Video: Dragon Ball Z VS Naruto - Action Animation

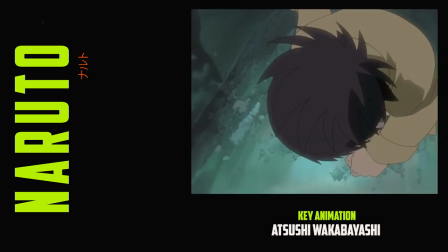Less line is also used, and the lines themselves have a rounded touch. Now the amounts of each one of these elements might vary between the members of this trio,
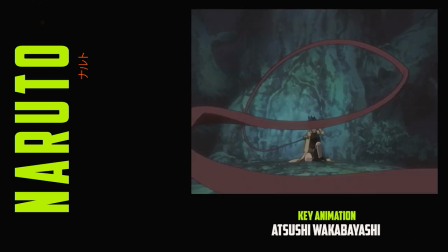but is all done for the same reason. to achieve greater flexibility with the models and to make it easier to animate.
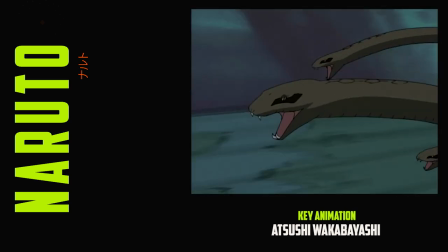Now both Inoue's and Wakabayashi's incredibly loose scene with Anko is noteworthy, it's Matsumoto who steals the show.
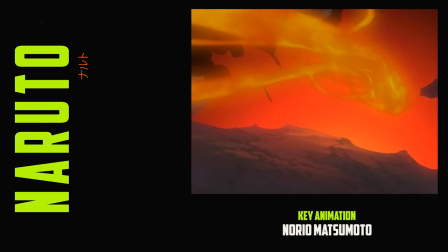With a storyboard drawn with him in mind and the freedom to do what he wanted, Matsumoto creates some of the best scenes the series had seen yet.
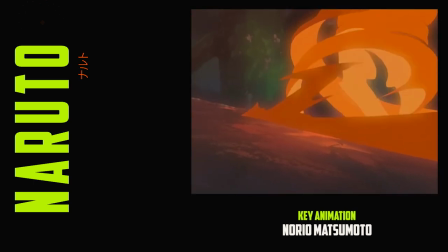Now let's take a look at some of it with this scene as Sasuke takes on Orochimaru.
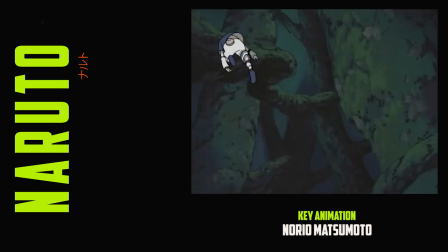After Sasuke charges forward and some excellent smoke effects, he spins through the air chucking several kunai.
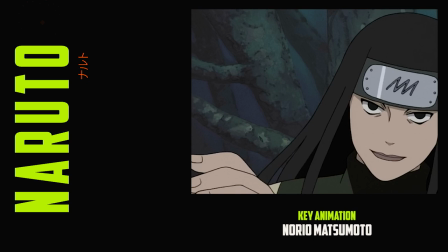What makes this so fun and interesting to watch is how he does it.
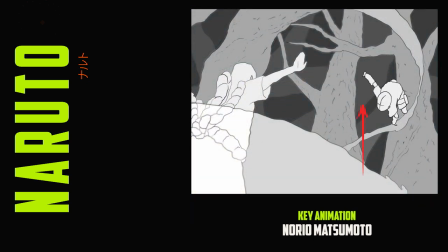Matsumoto doesn't want some static shot of Sasuke leaping in the air with a still and chucking a couple of kunai.
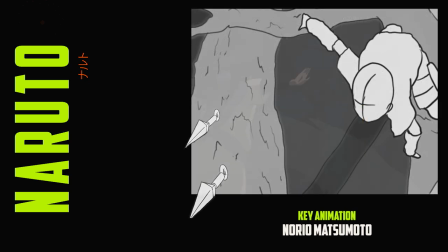He wants this move to have flow and force.
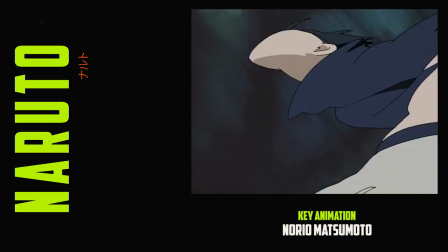To do this, Matsumoto spins Sasuke's whole body around, completely deforming the character in certain frames, while keeping his model fairly intact in others.
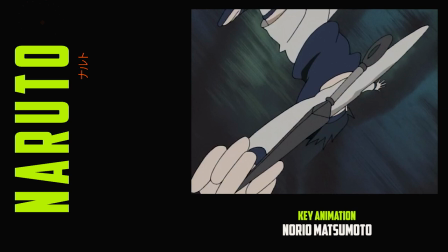These blobby drawings may look a little odd in isolation, but their intention is to assist the movement to make it look loose.
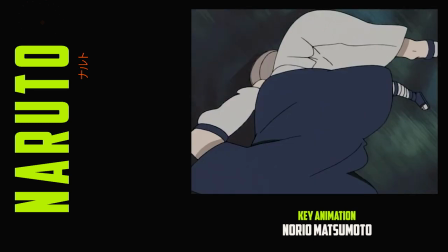The wide spacing between the drawings gives a nice snap to illustrate how quick these movements are.
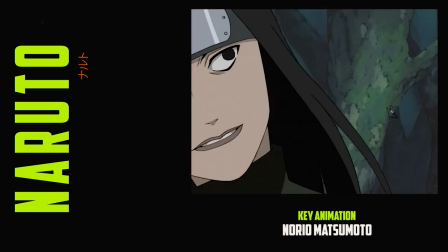In motion, as animation is of course meant to be seen, it looks great. Even as Sasuke launches a couple of kicks after, he spins around before touching the ground.
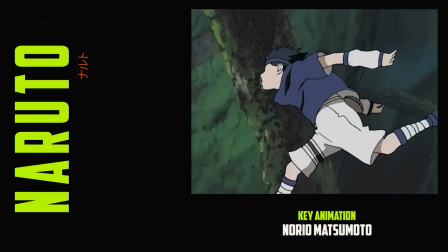These extra details add a lot of flair to a cut but fit in well with a character like Sasuke who's young and lacks combat experience.
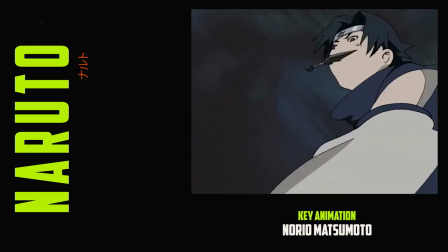His moves are big while Orochimaru's are more calculated than concise. Just another detail to why Matsumoto's so impressive.
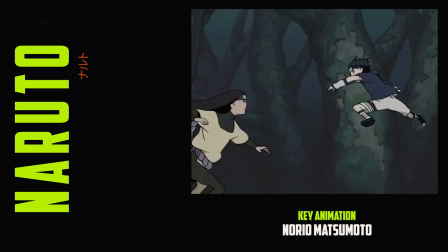The action steps up again with this cut of the two exchanging blows and you can especially see here that principle of complex bursts of action at play,
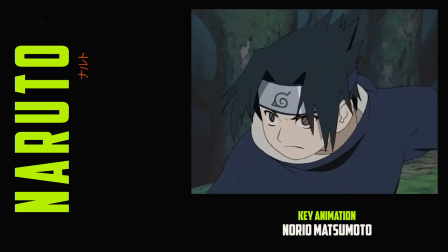one of the first principles of this school we went over at the start.
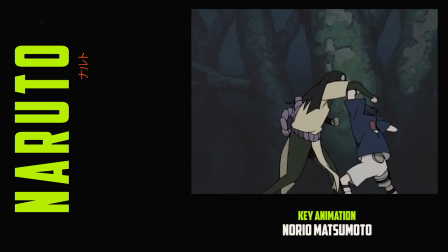It sits around about 3 seconds but you have up to 8 different main actions and even if that is quite a detailed cut,
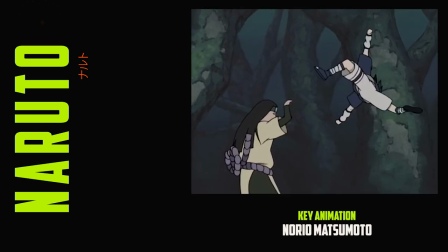it's readable firstly thanks to the wide angle used in the storyboard and Matsumoto's pacing,
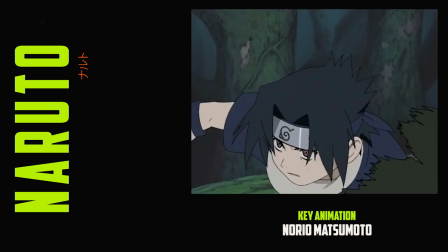it's not too fast or slow either. Of course though, we're talking about shonen where big punches reign Supreme.
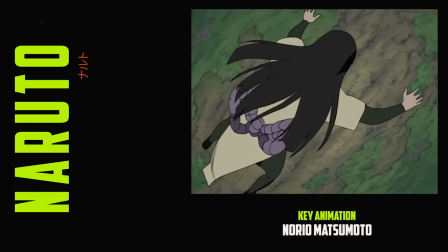So how does Matsumoto handle one?
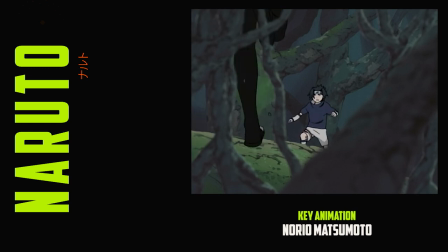Well, a little later after Sasuke is swinging through the trees, Orochimaru runs towards him, lands a hit directly in the face, then follows it up with more blows. Going into the punch, the anticipation is great, not just in terms of the poses, but the amount of screen time, making what's about to take place pretty clear to the audience.
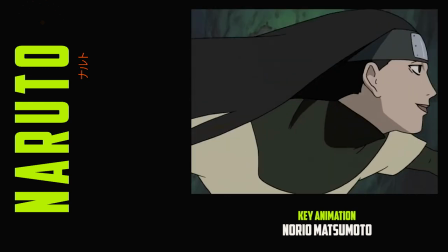What changes though is the timing suddenly switching to ones, which refers to the amount of drawings used per frame.
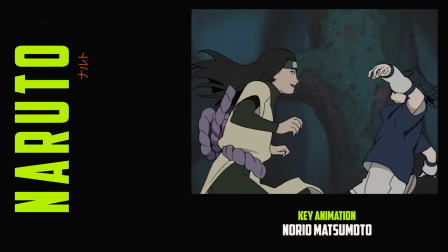For most of what we've gone over so far, he's stuck predominantly to twos, and in the cut just before this one, threes.
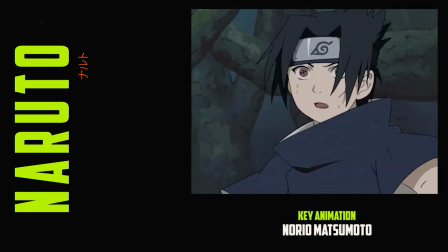This change in timing is a subtle but useful way to depict a contrast in motion. By having a new drawing every frame, it gives a sudden smoothness to the animation.
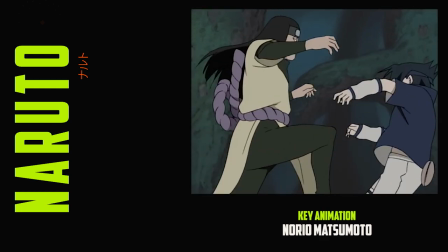It stands out to what just came before. Sounds great in theory, but it's more difficult to pull off in practice.
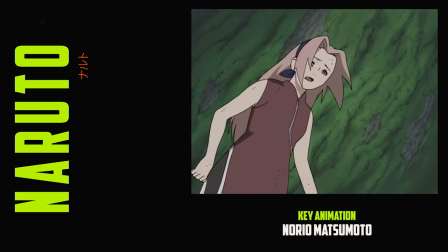Not only does it require double the amount of drawings, them animating on twos, but there's then the other hurdle of working with this frame rate,
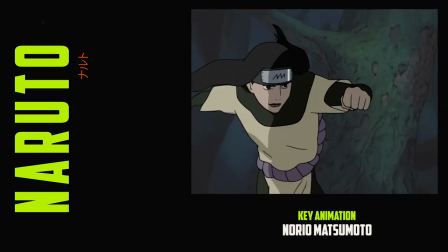and that's the difficulty of keeping consistency and volume between each drawing and considering the spacing is quite tight,
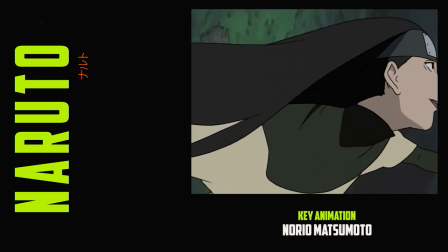it's really easy for a wobbly effect to take place. Not only does Matsumoto avoid such a problem, but he tackles the camera rotation as if things weren't already difficult.
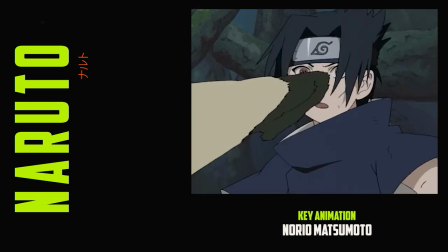Then comes the hit. He comes in with a smear, although he still keeps the general shape of the arm fairly intact to still portray some solidity. Matsumoto isn't afraid of abstraction, but in this scenario using a big blob wouldn't be as effective.
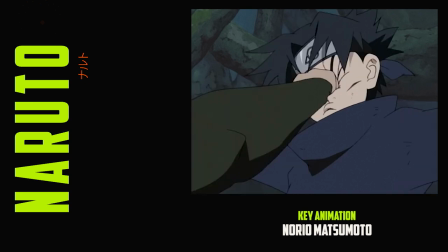There's then the contact. He holds on the punch for two frames and adds some camera shake to emphasize the impact.
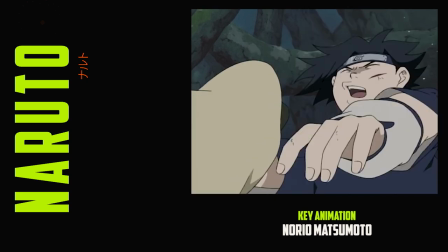Although what makes this punch truly weighty isn't just the contact but more so everything that comes after.
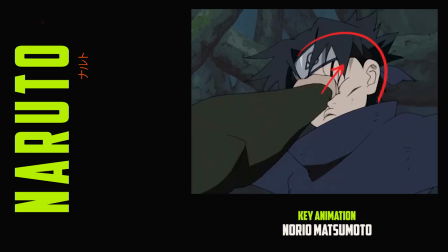Not only do the off-model expressions look rugged but it's how his head swings in before falling back.
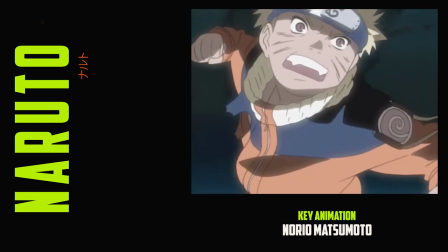It gives this extra snap and makes it look all the more painful. You can see the same format again in episode 133 but a step up in intensity again.
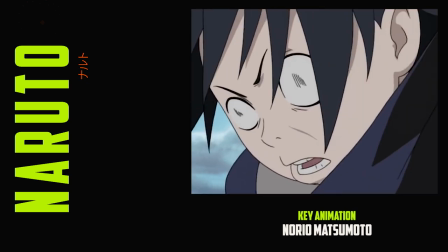It begins with a big punch, contorted facial expressions, then a barrage of very animated hits thereafter.
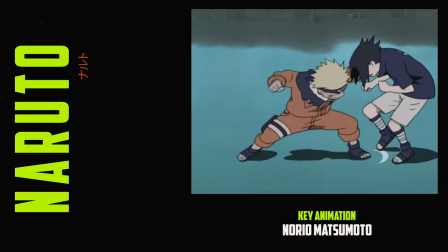There's constant movement, but again, readability is never a problem thanks to the perfect duo of excellent storyboarding and animation.
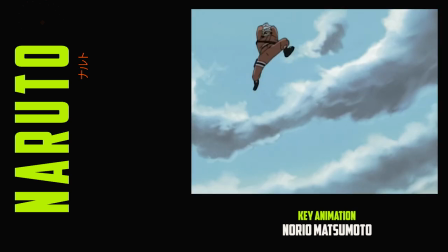Reflecting back, Wakabayashi noted those three episodes, 30, 71, and 133,
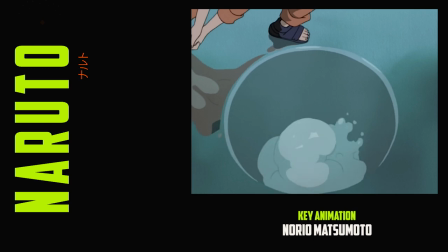his intention was to make history, and that he very much did.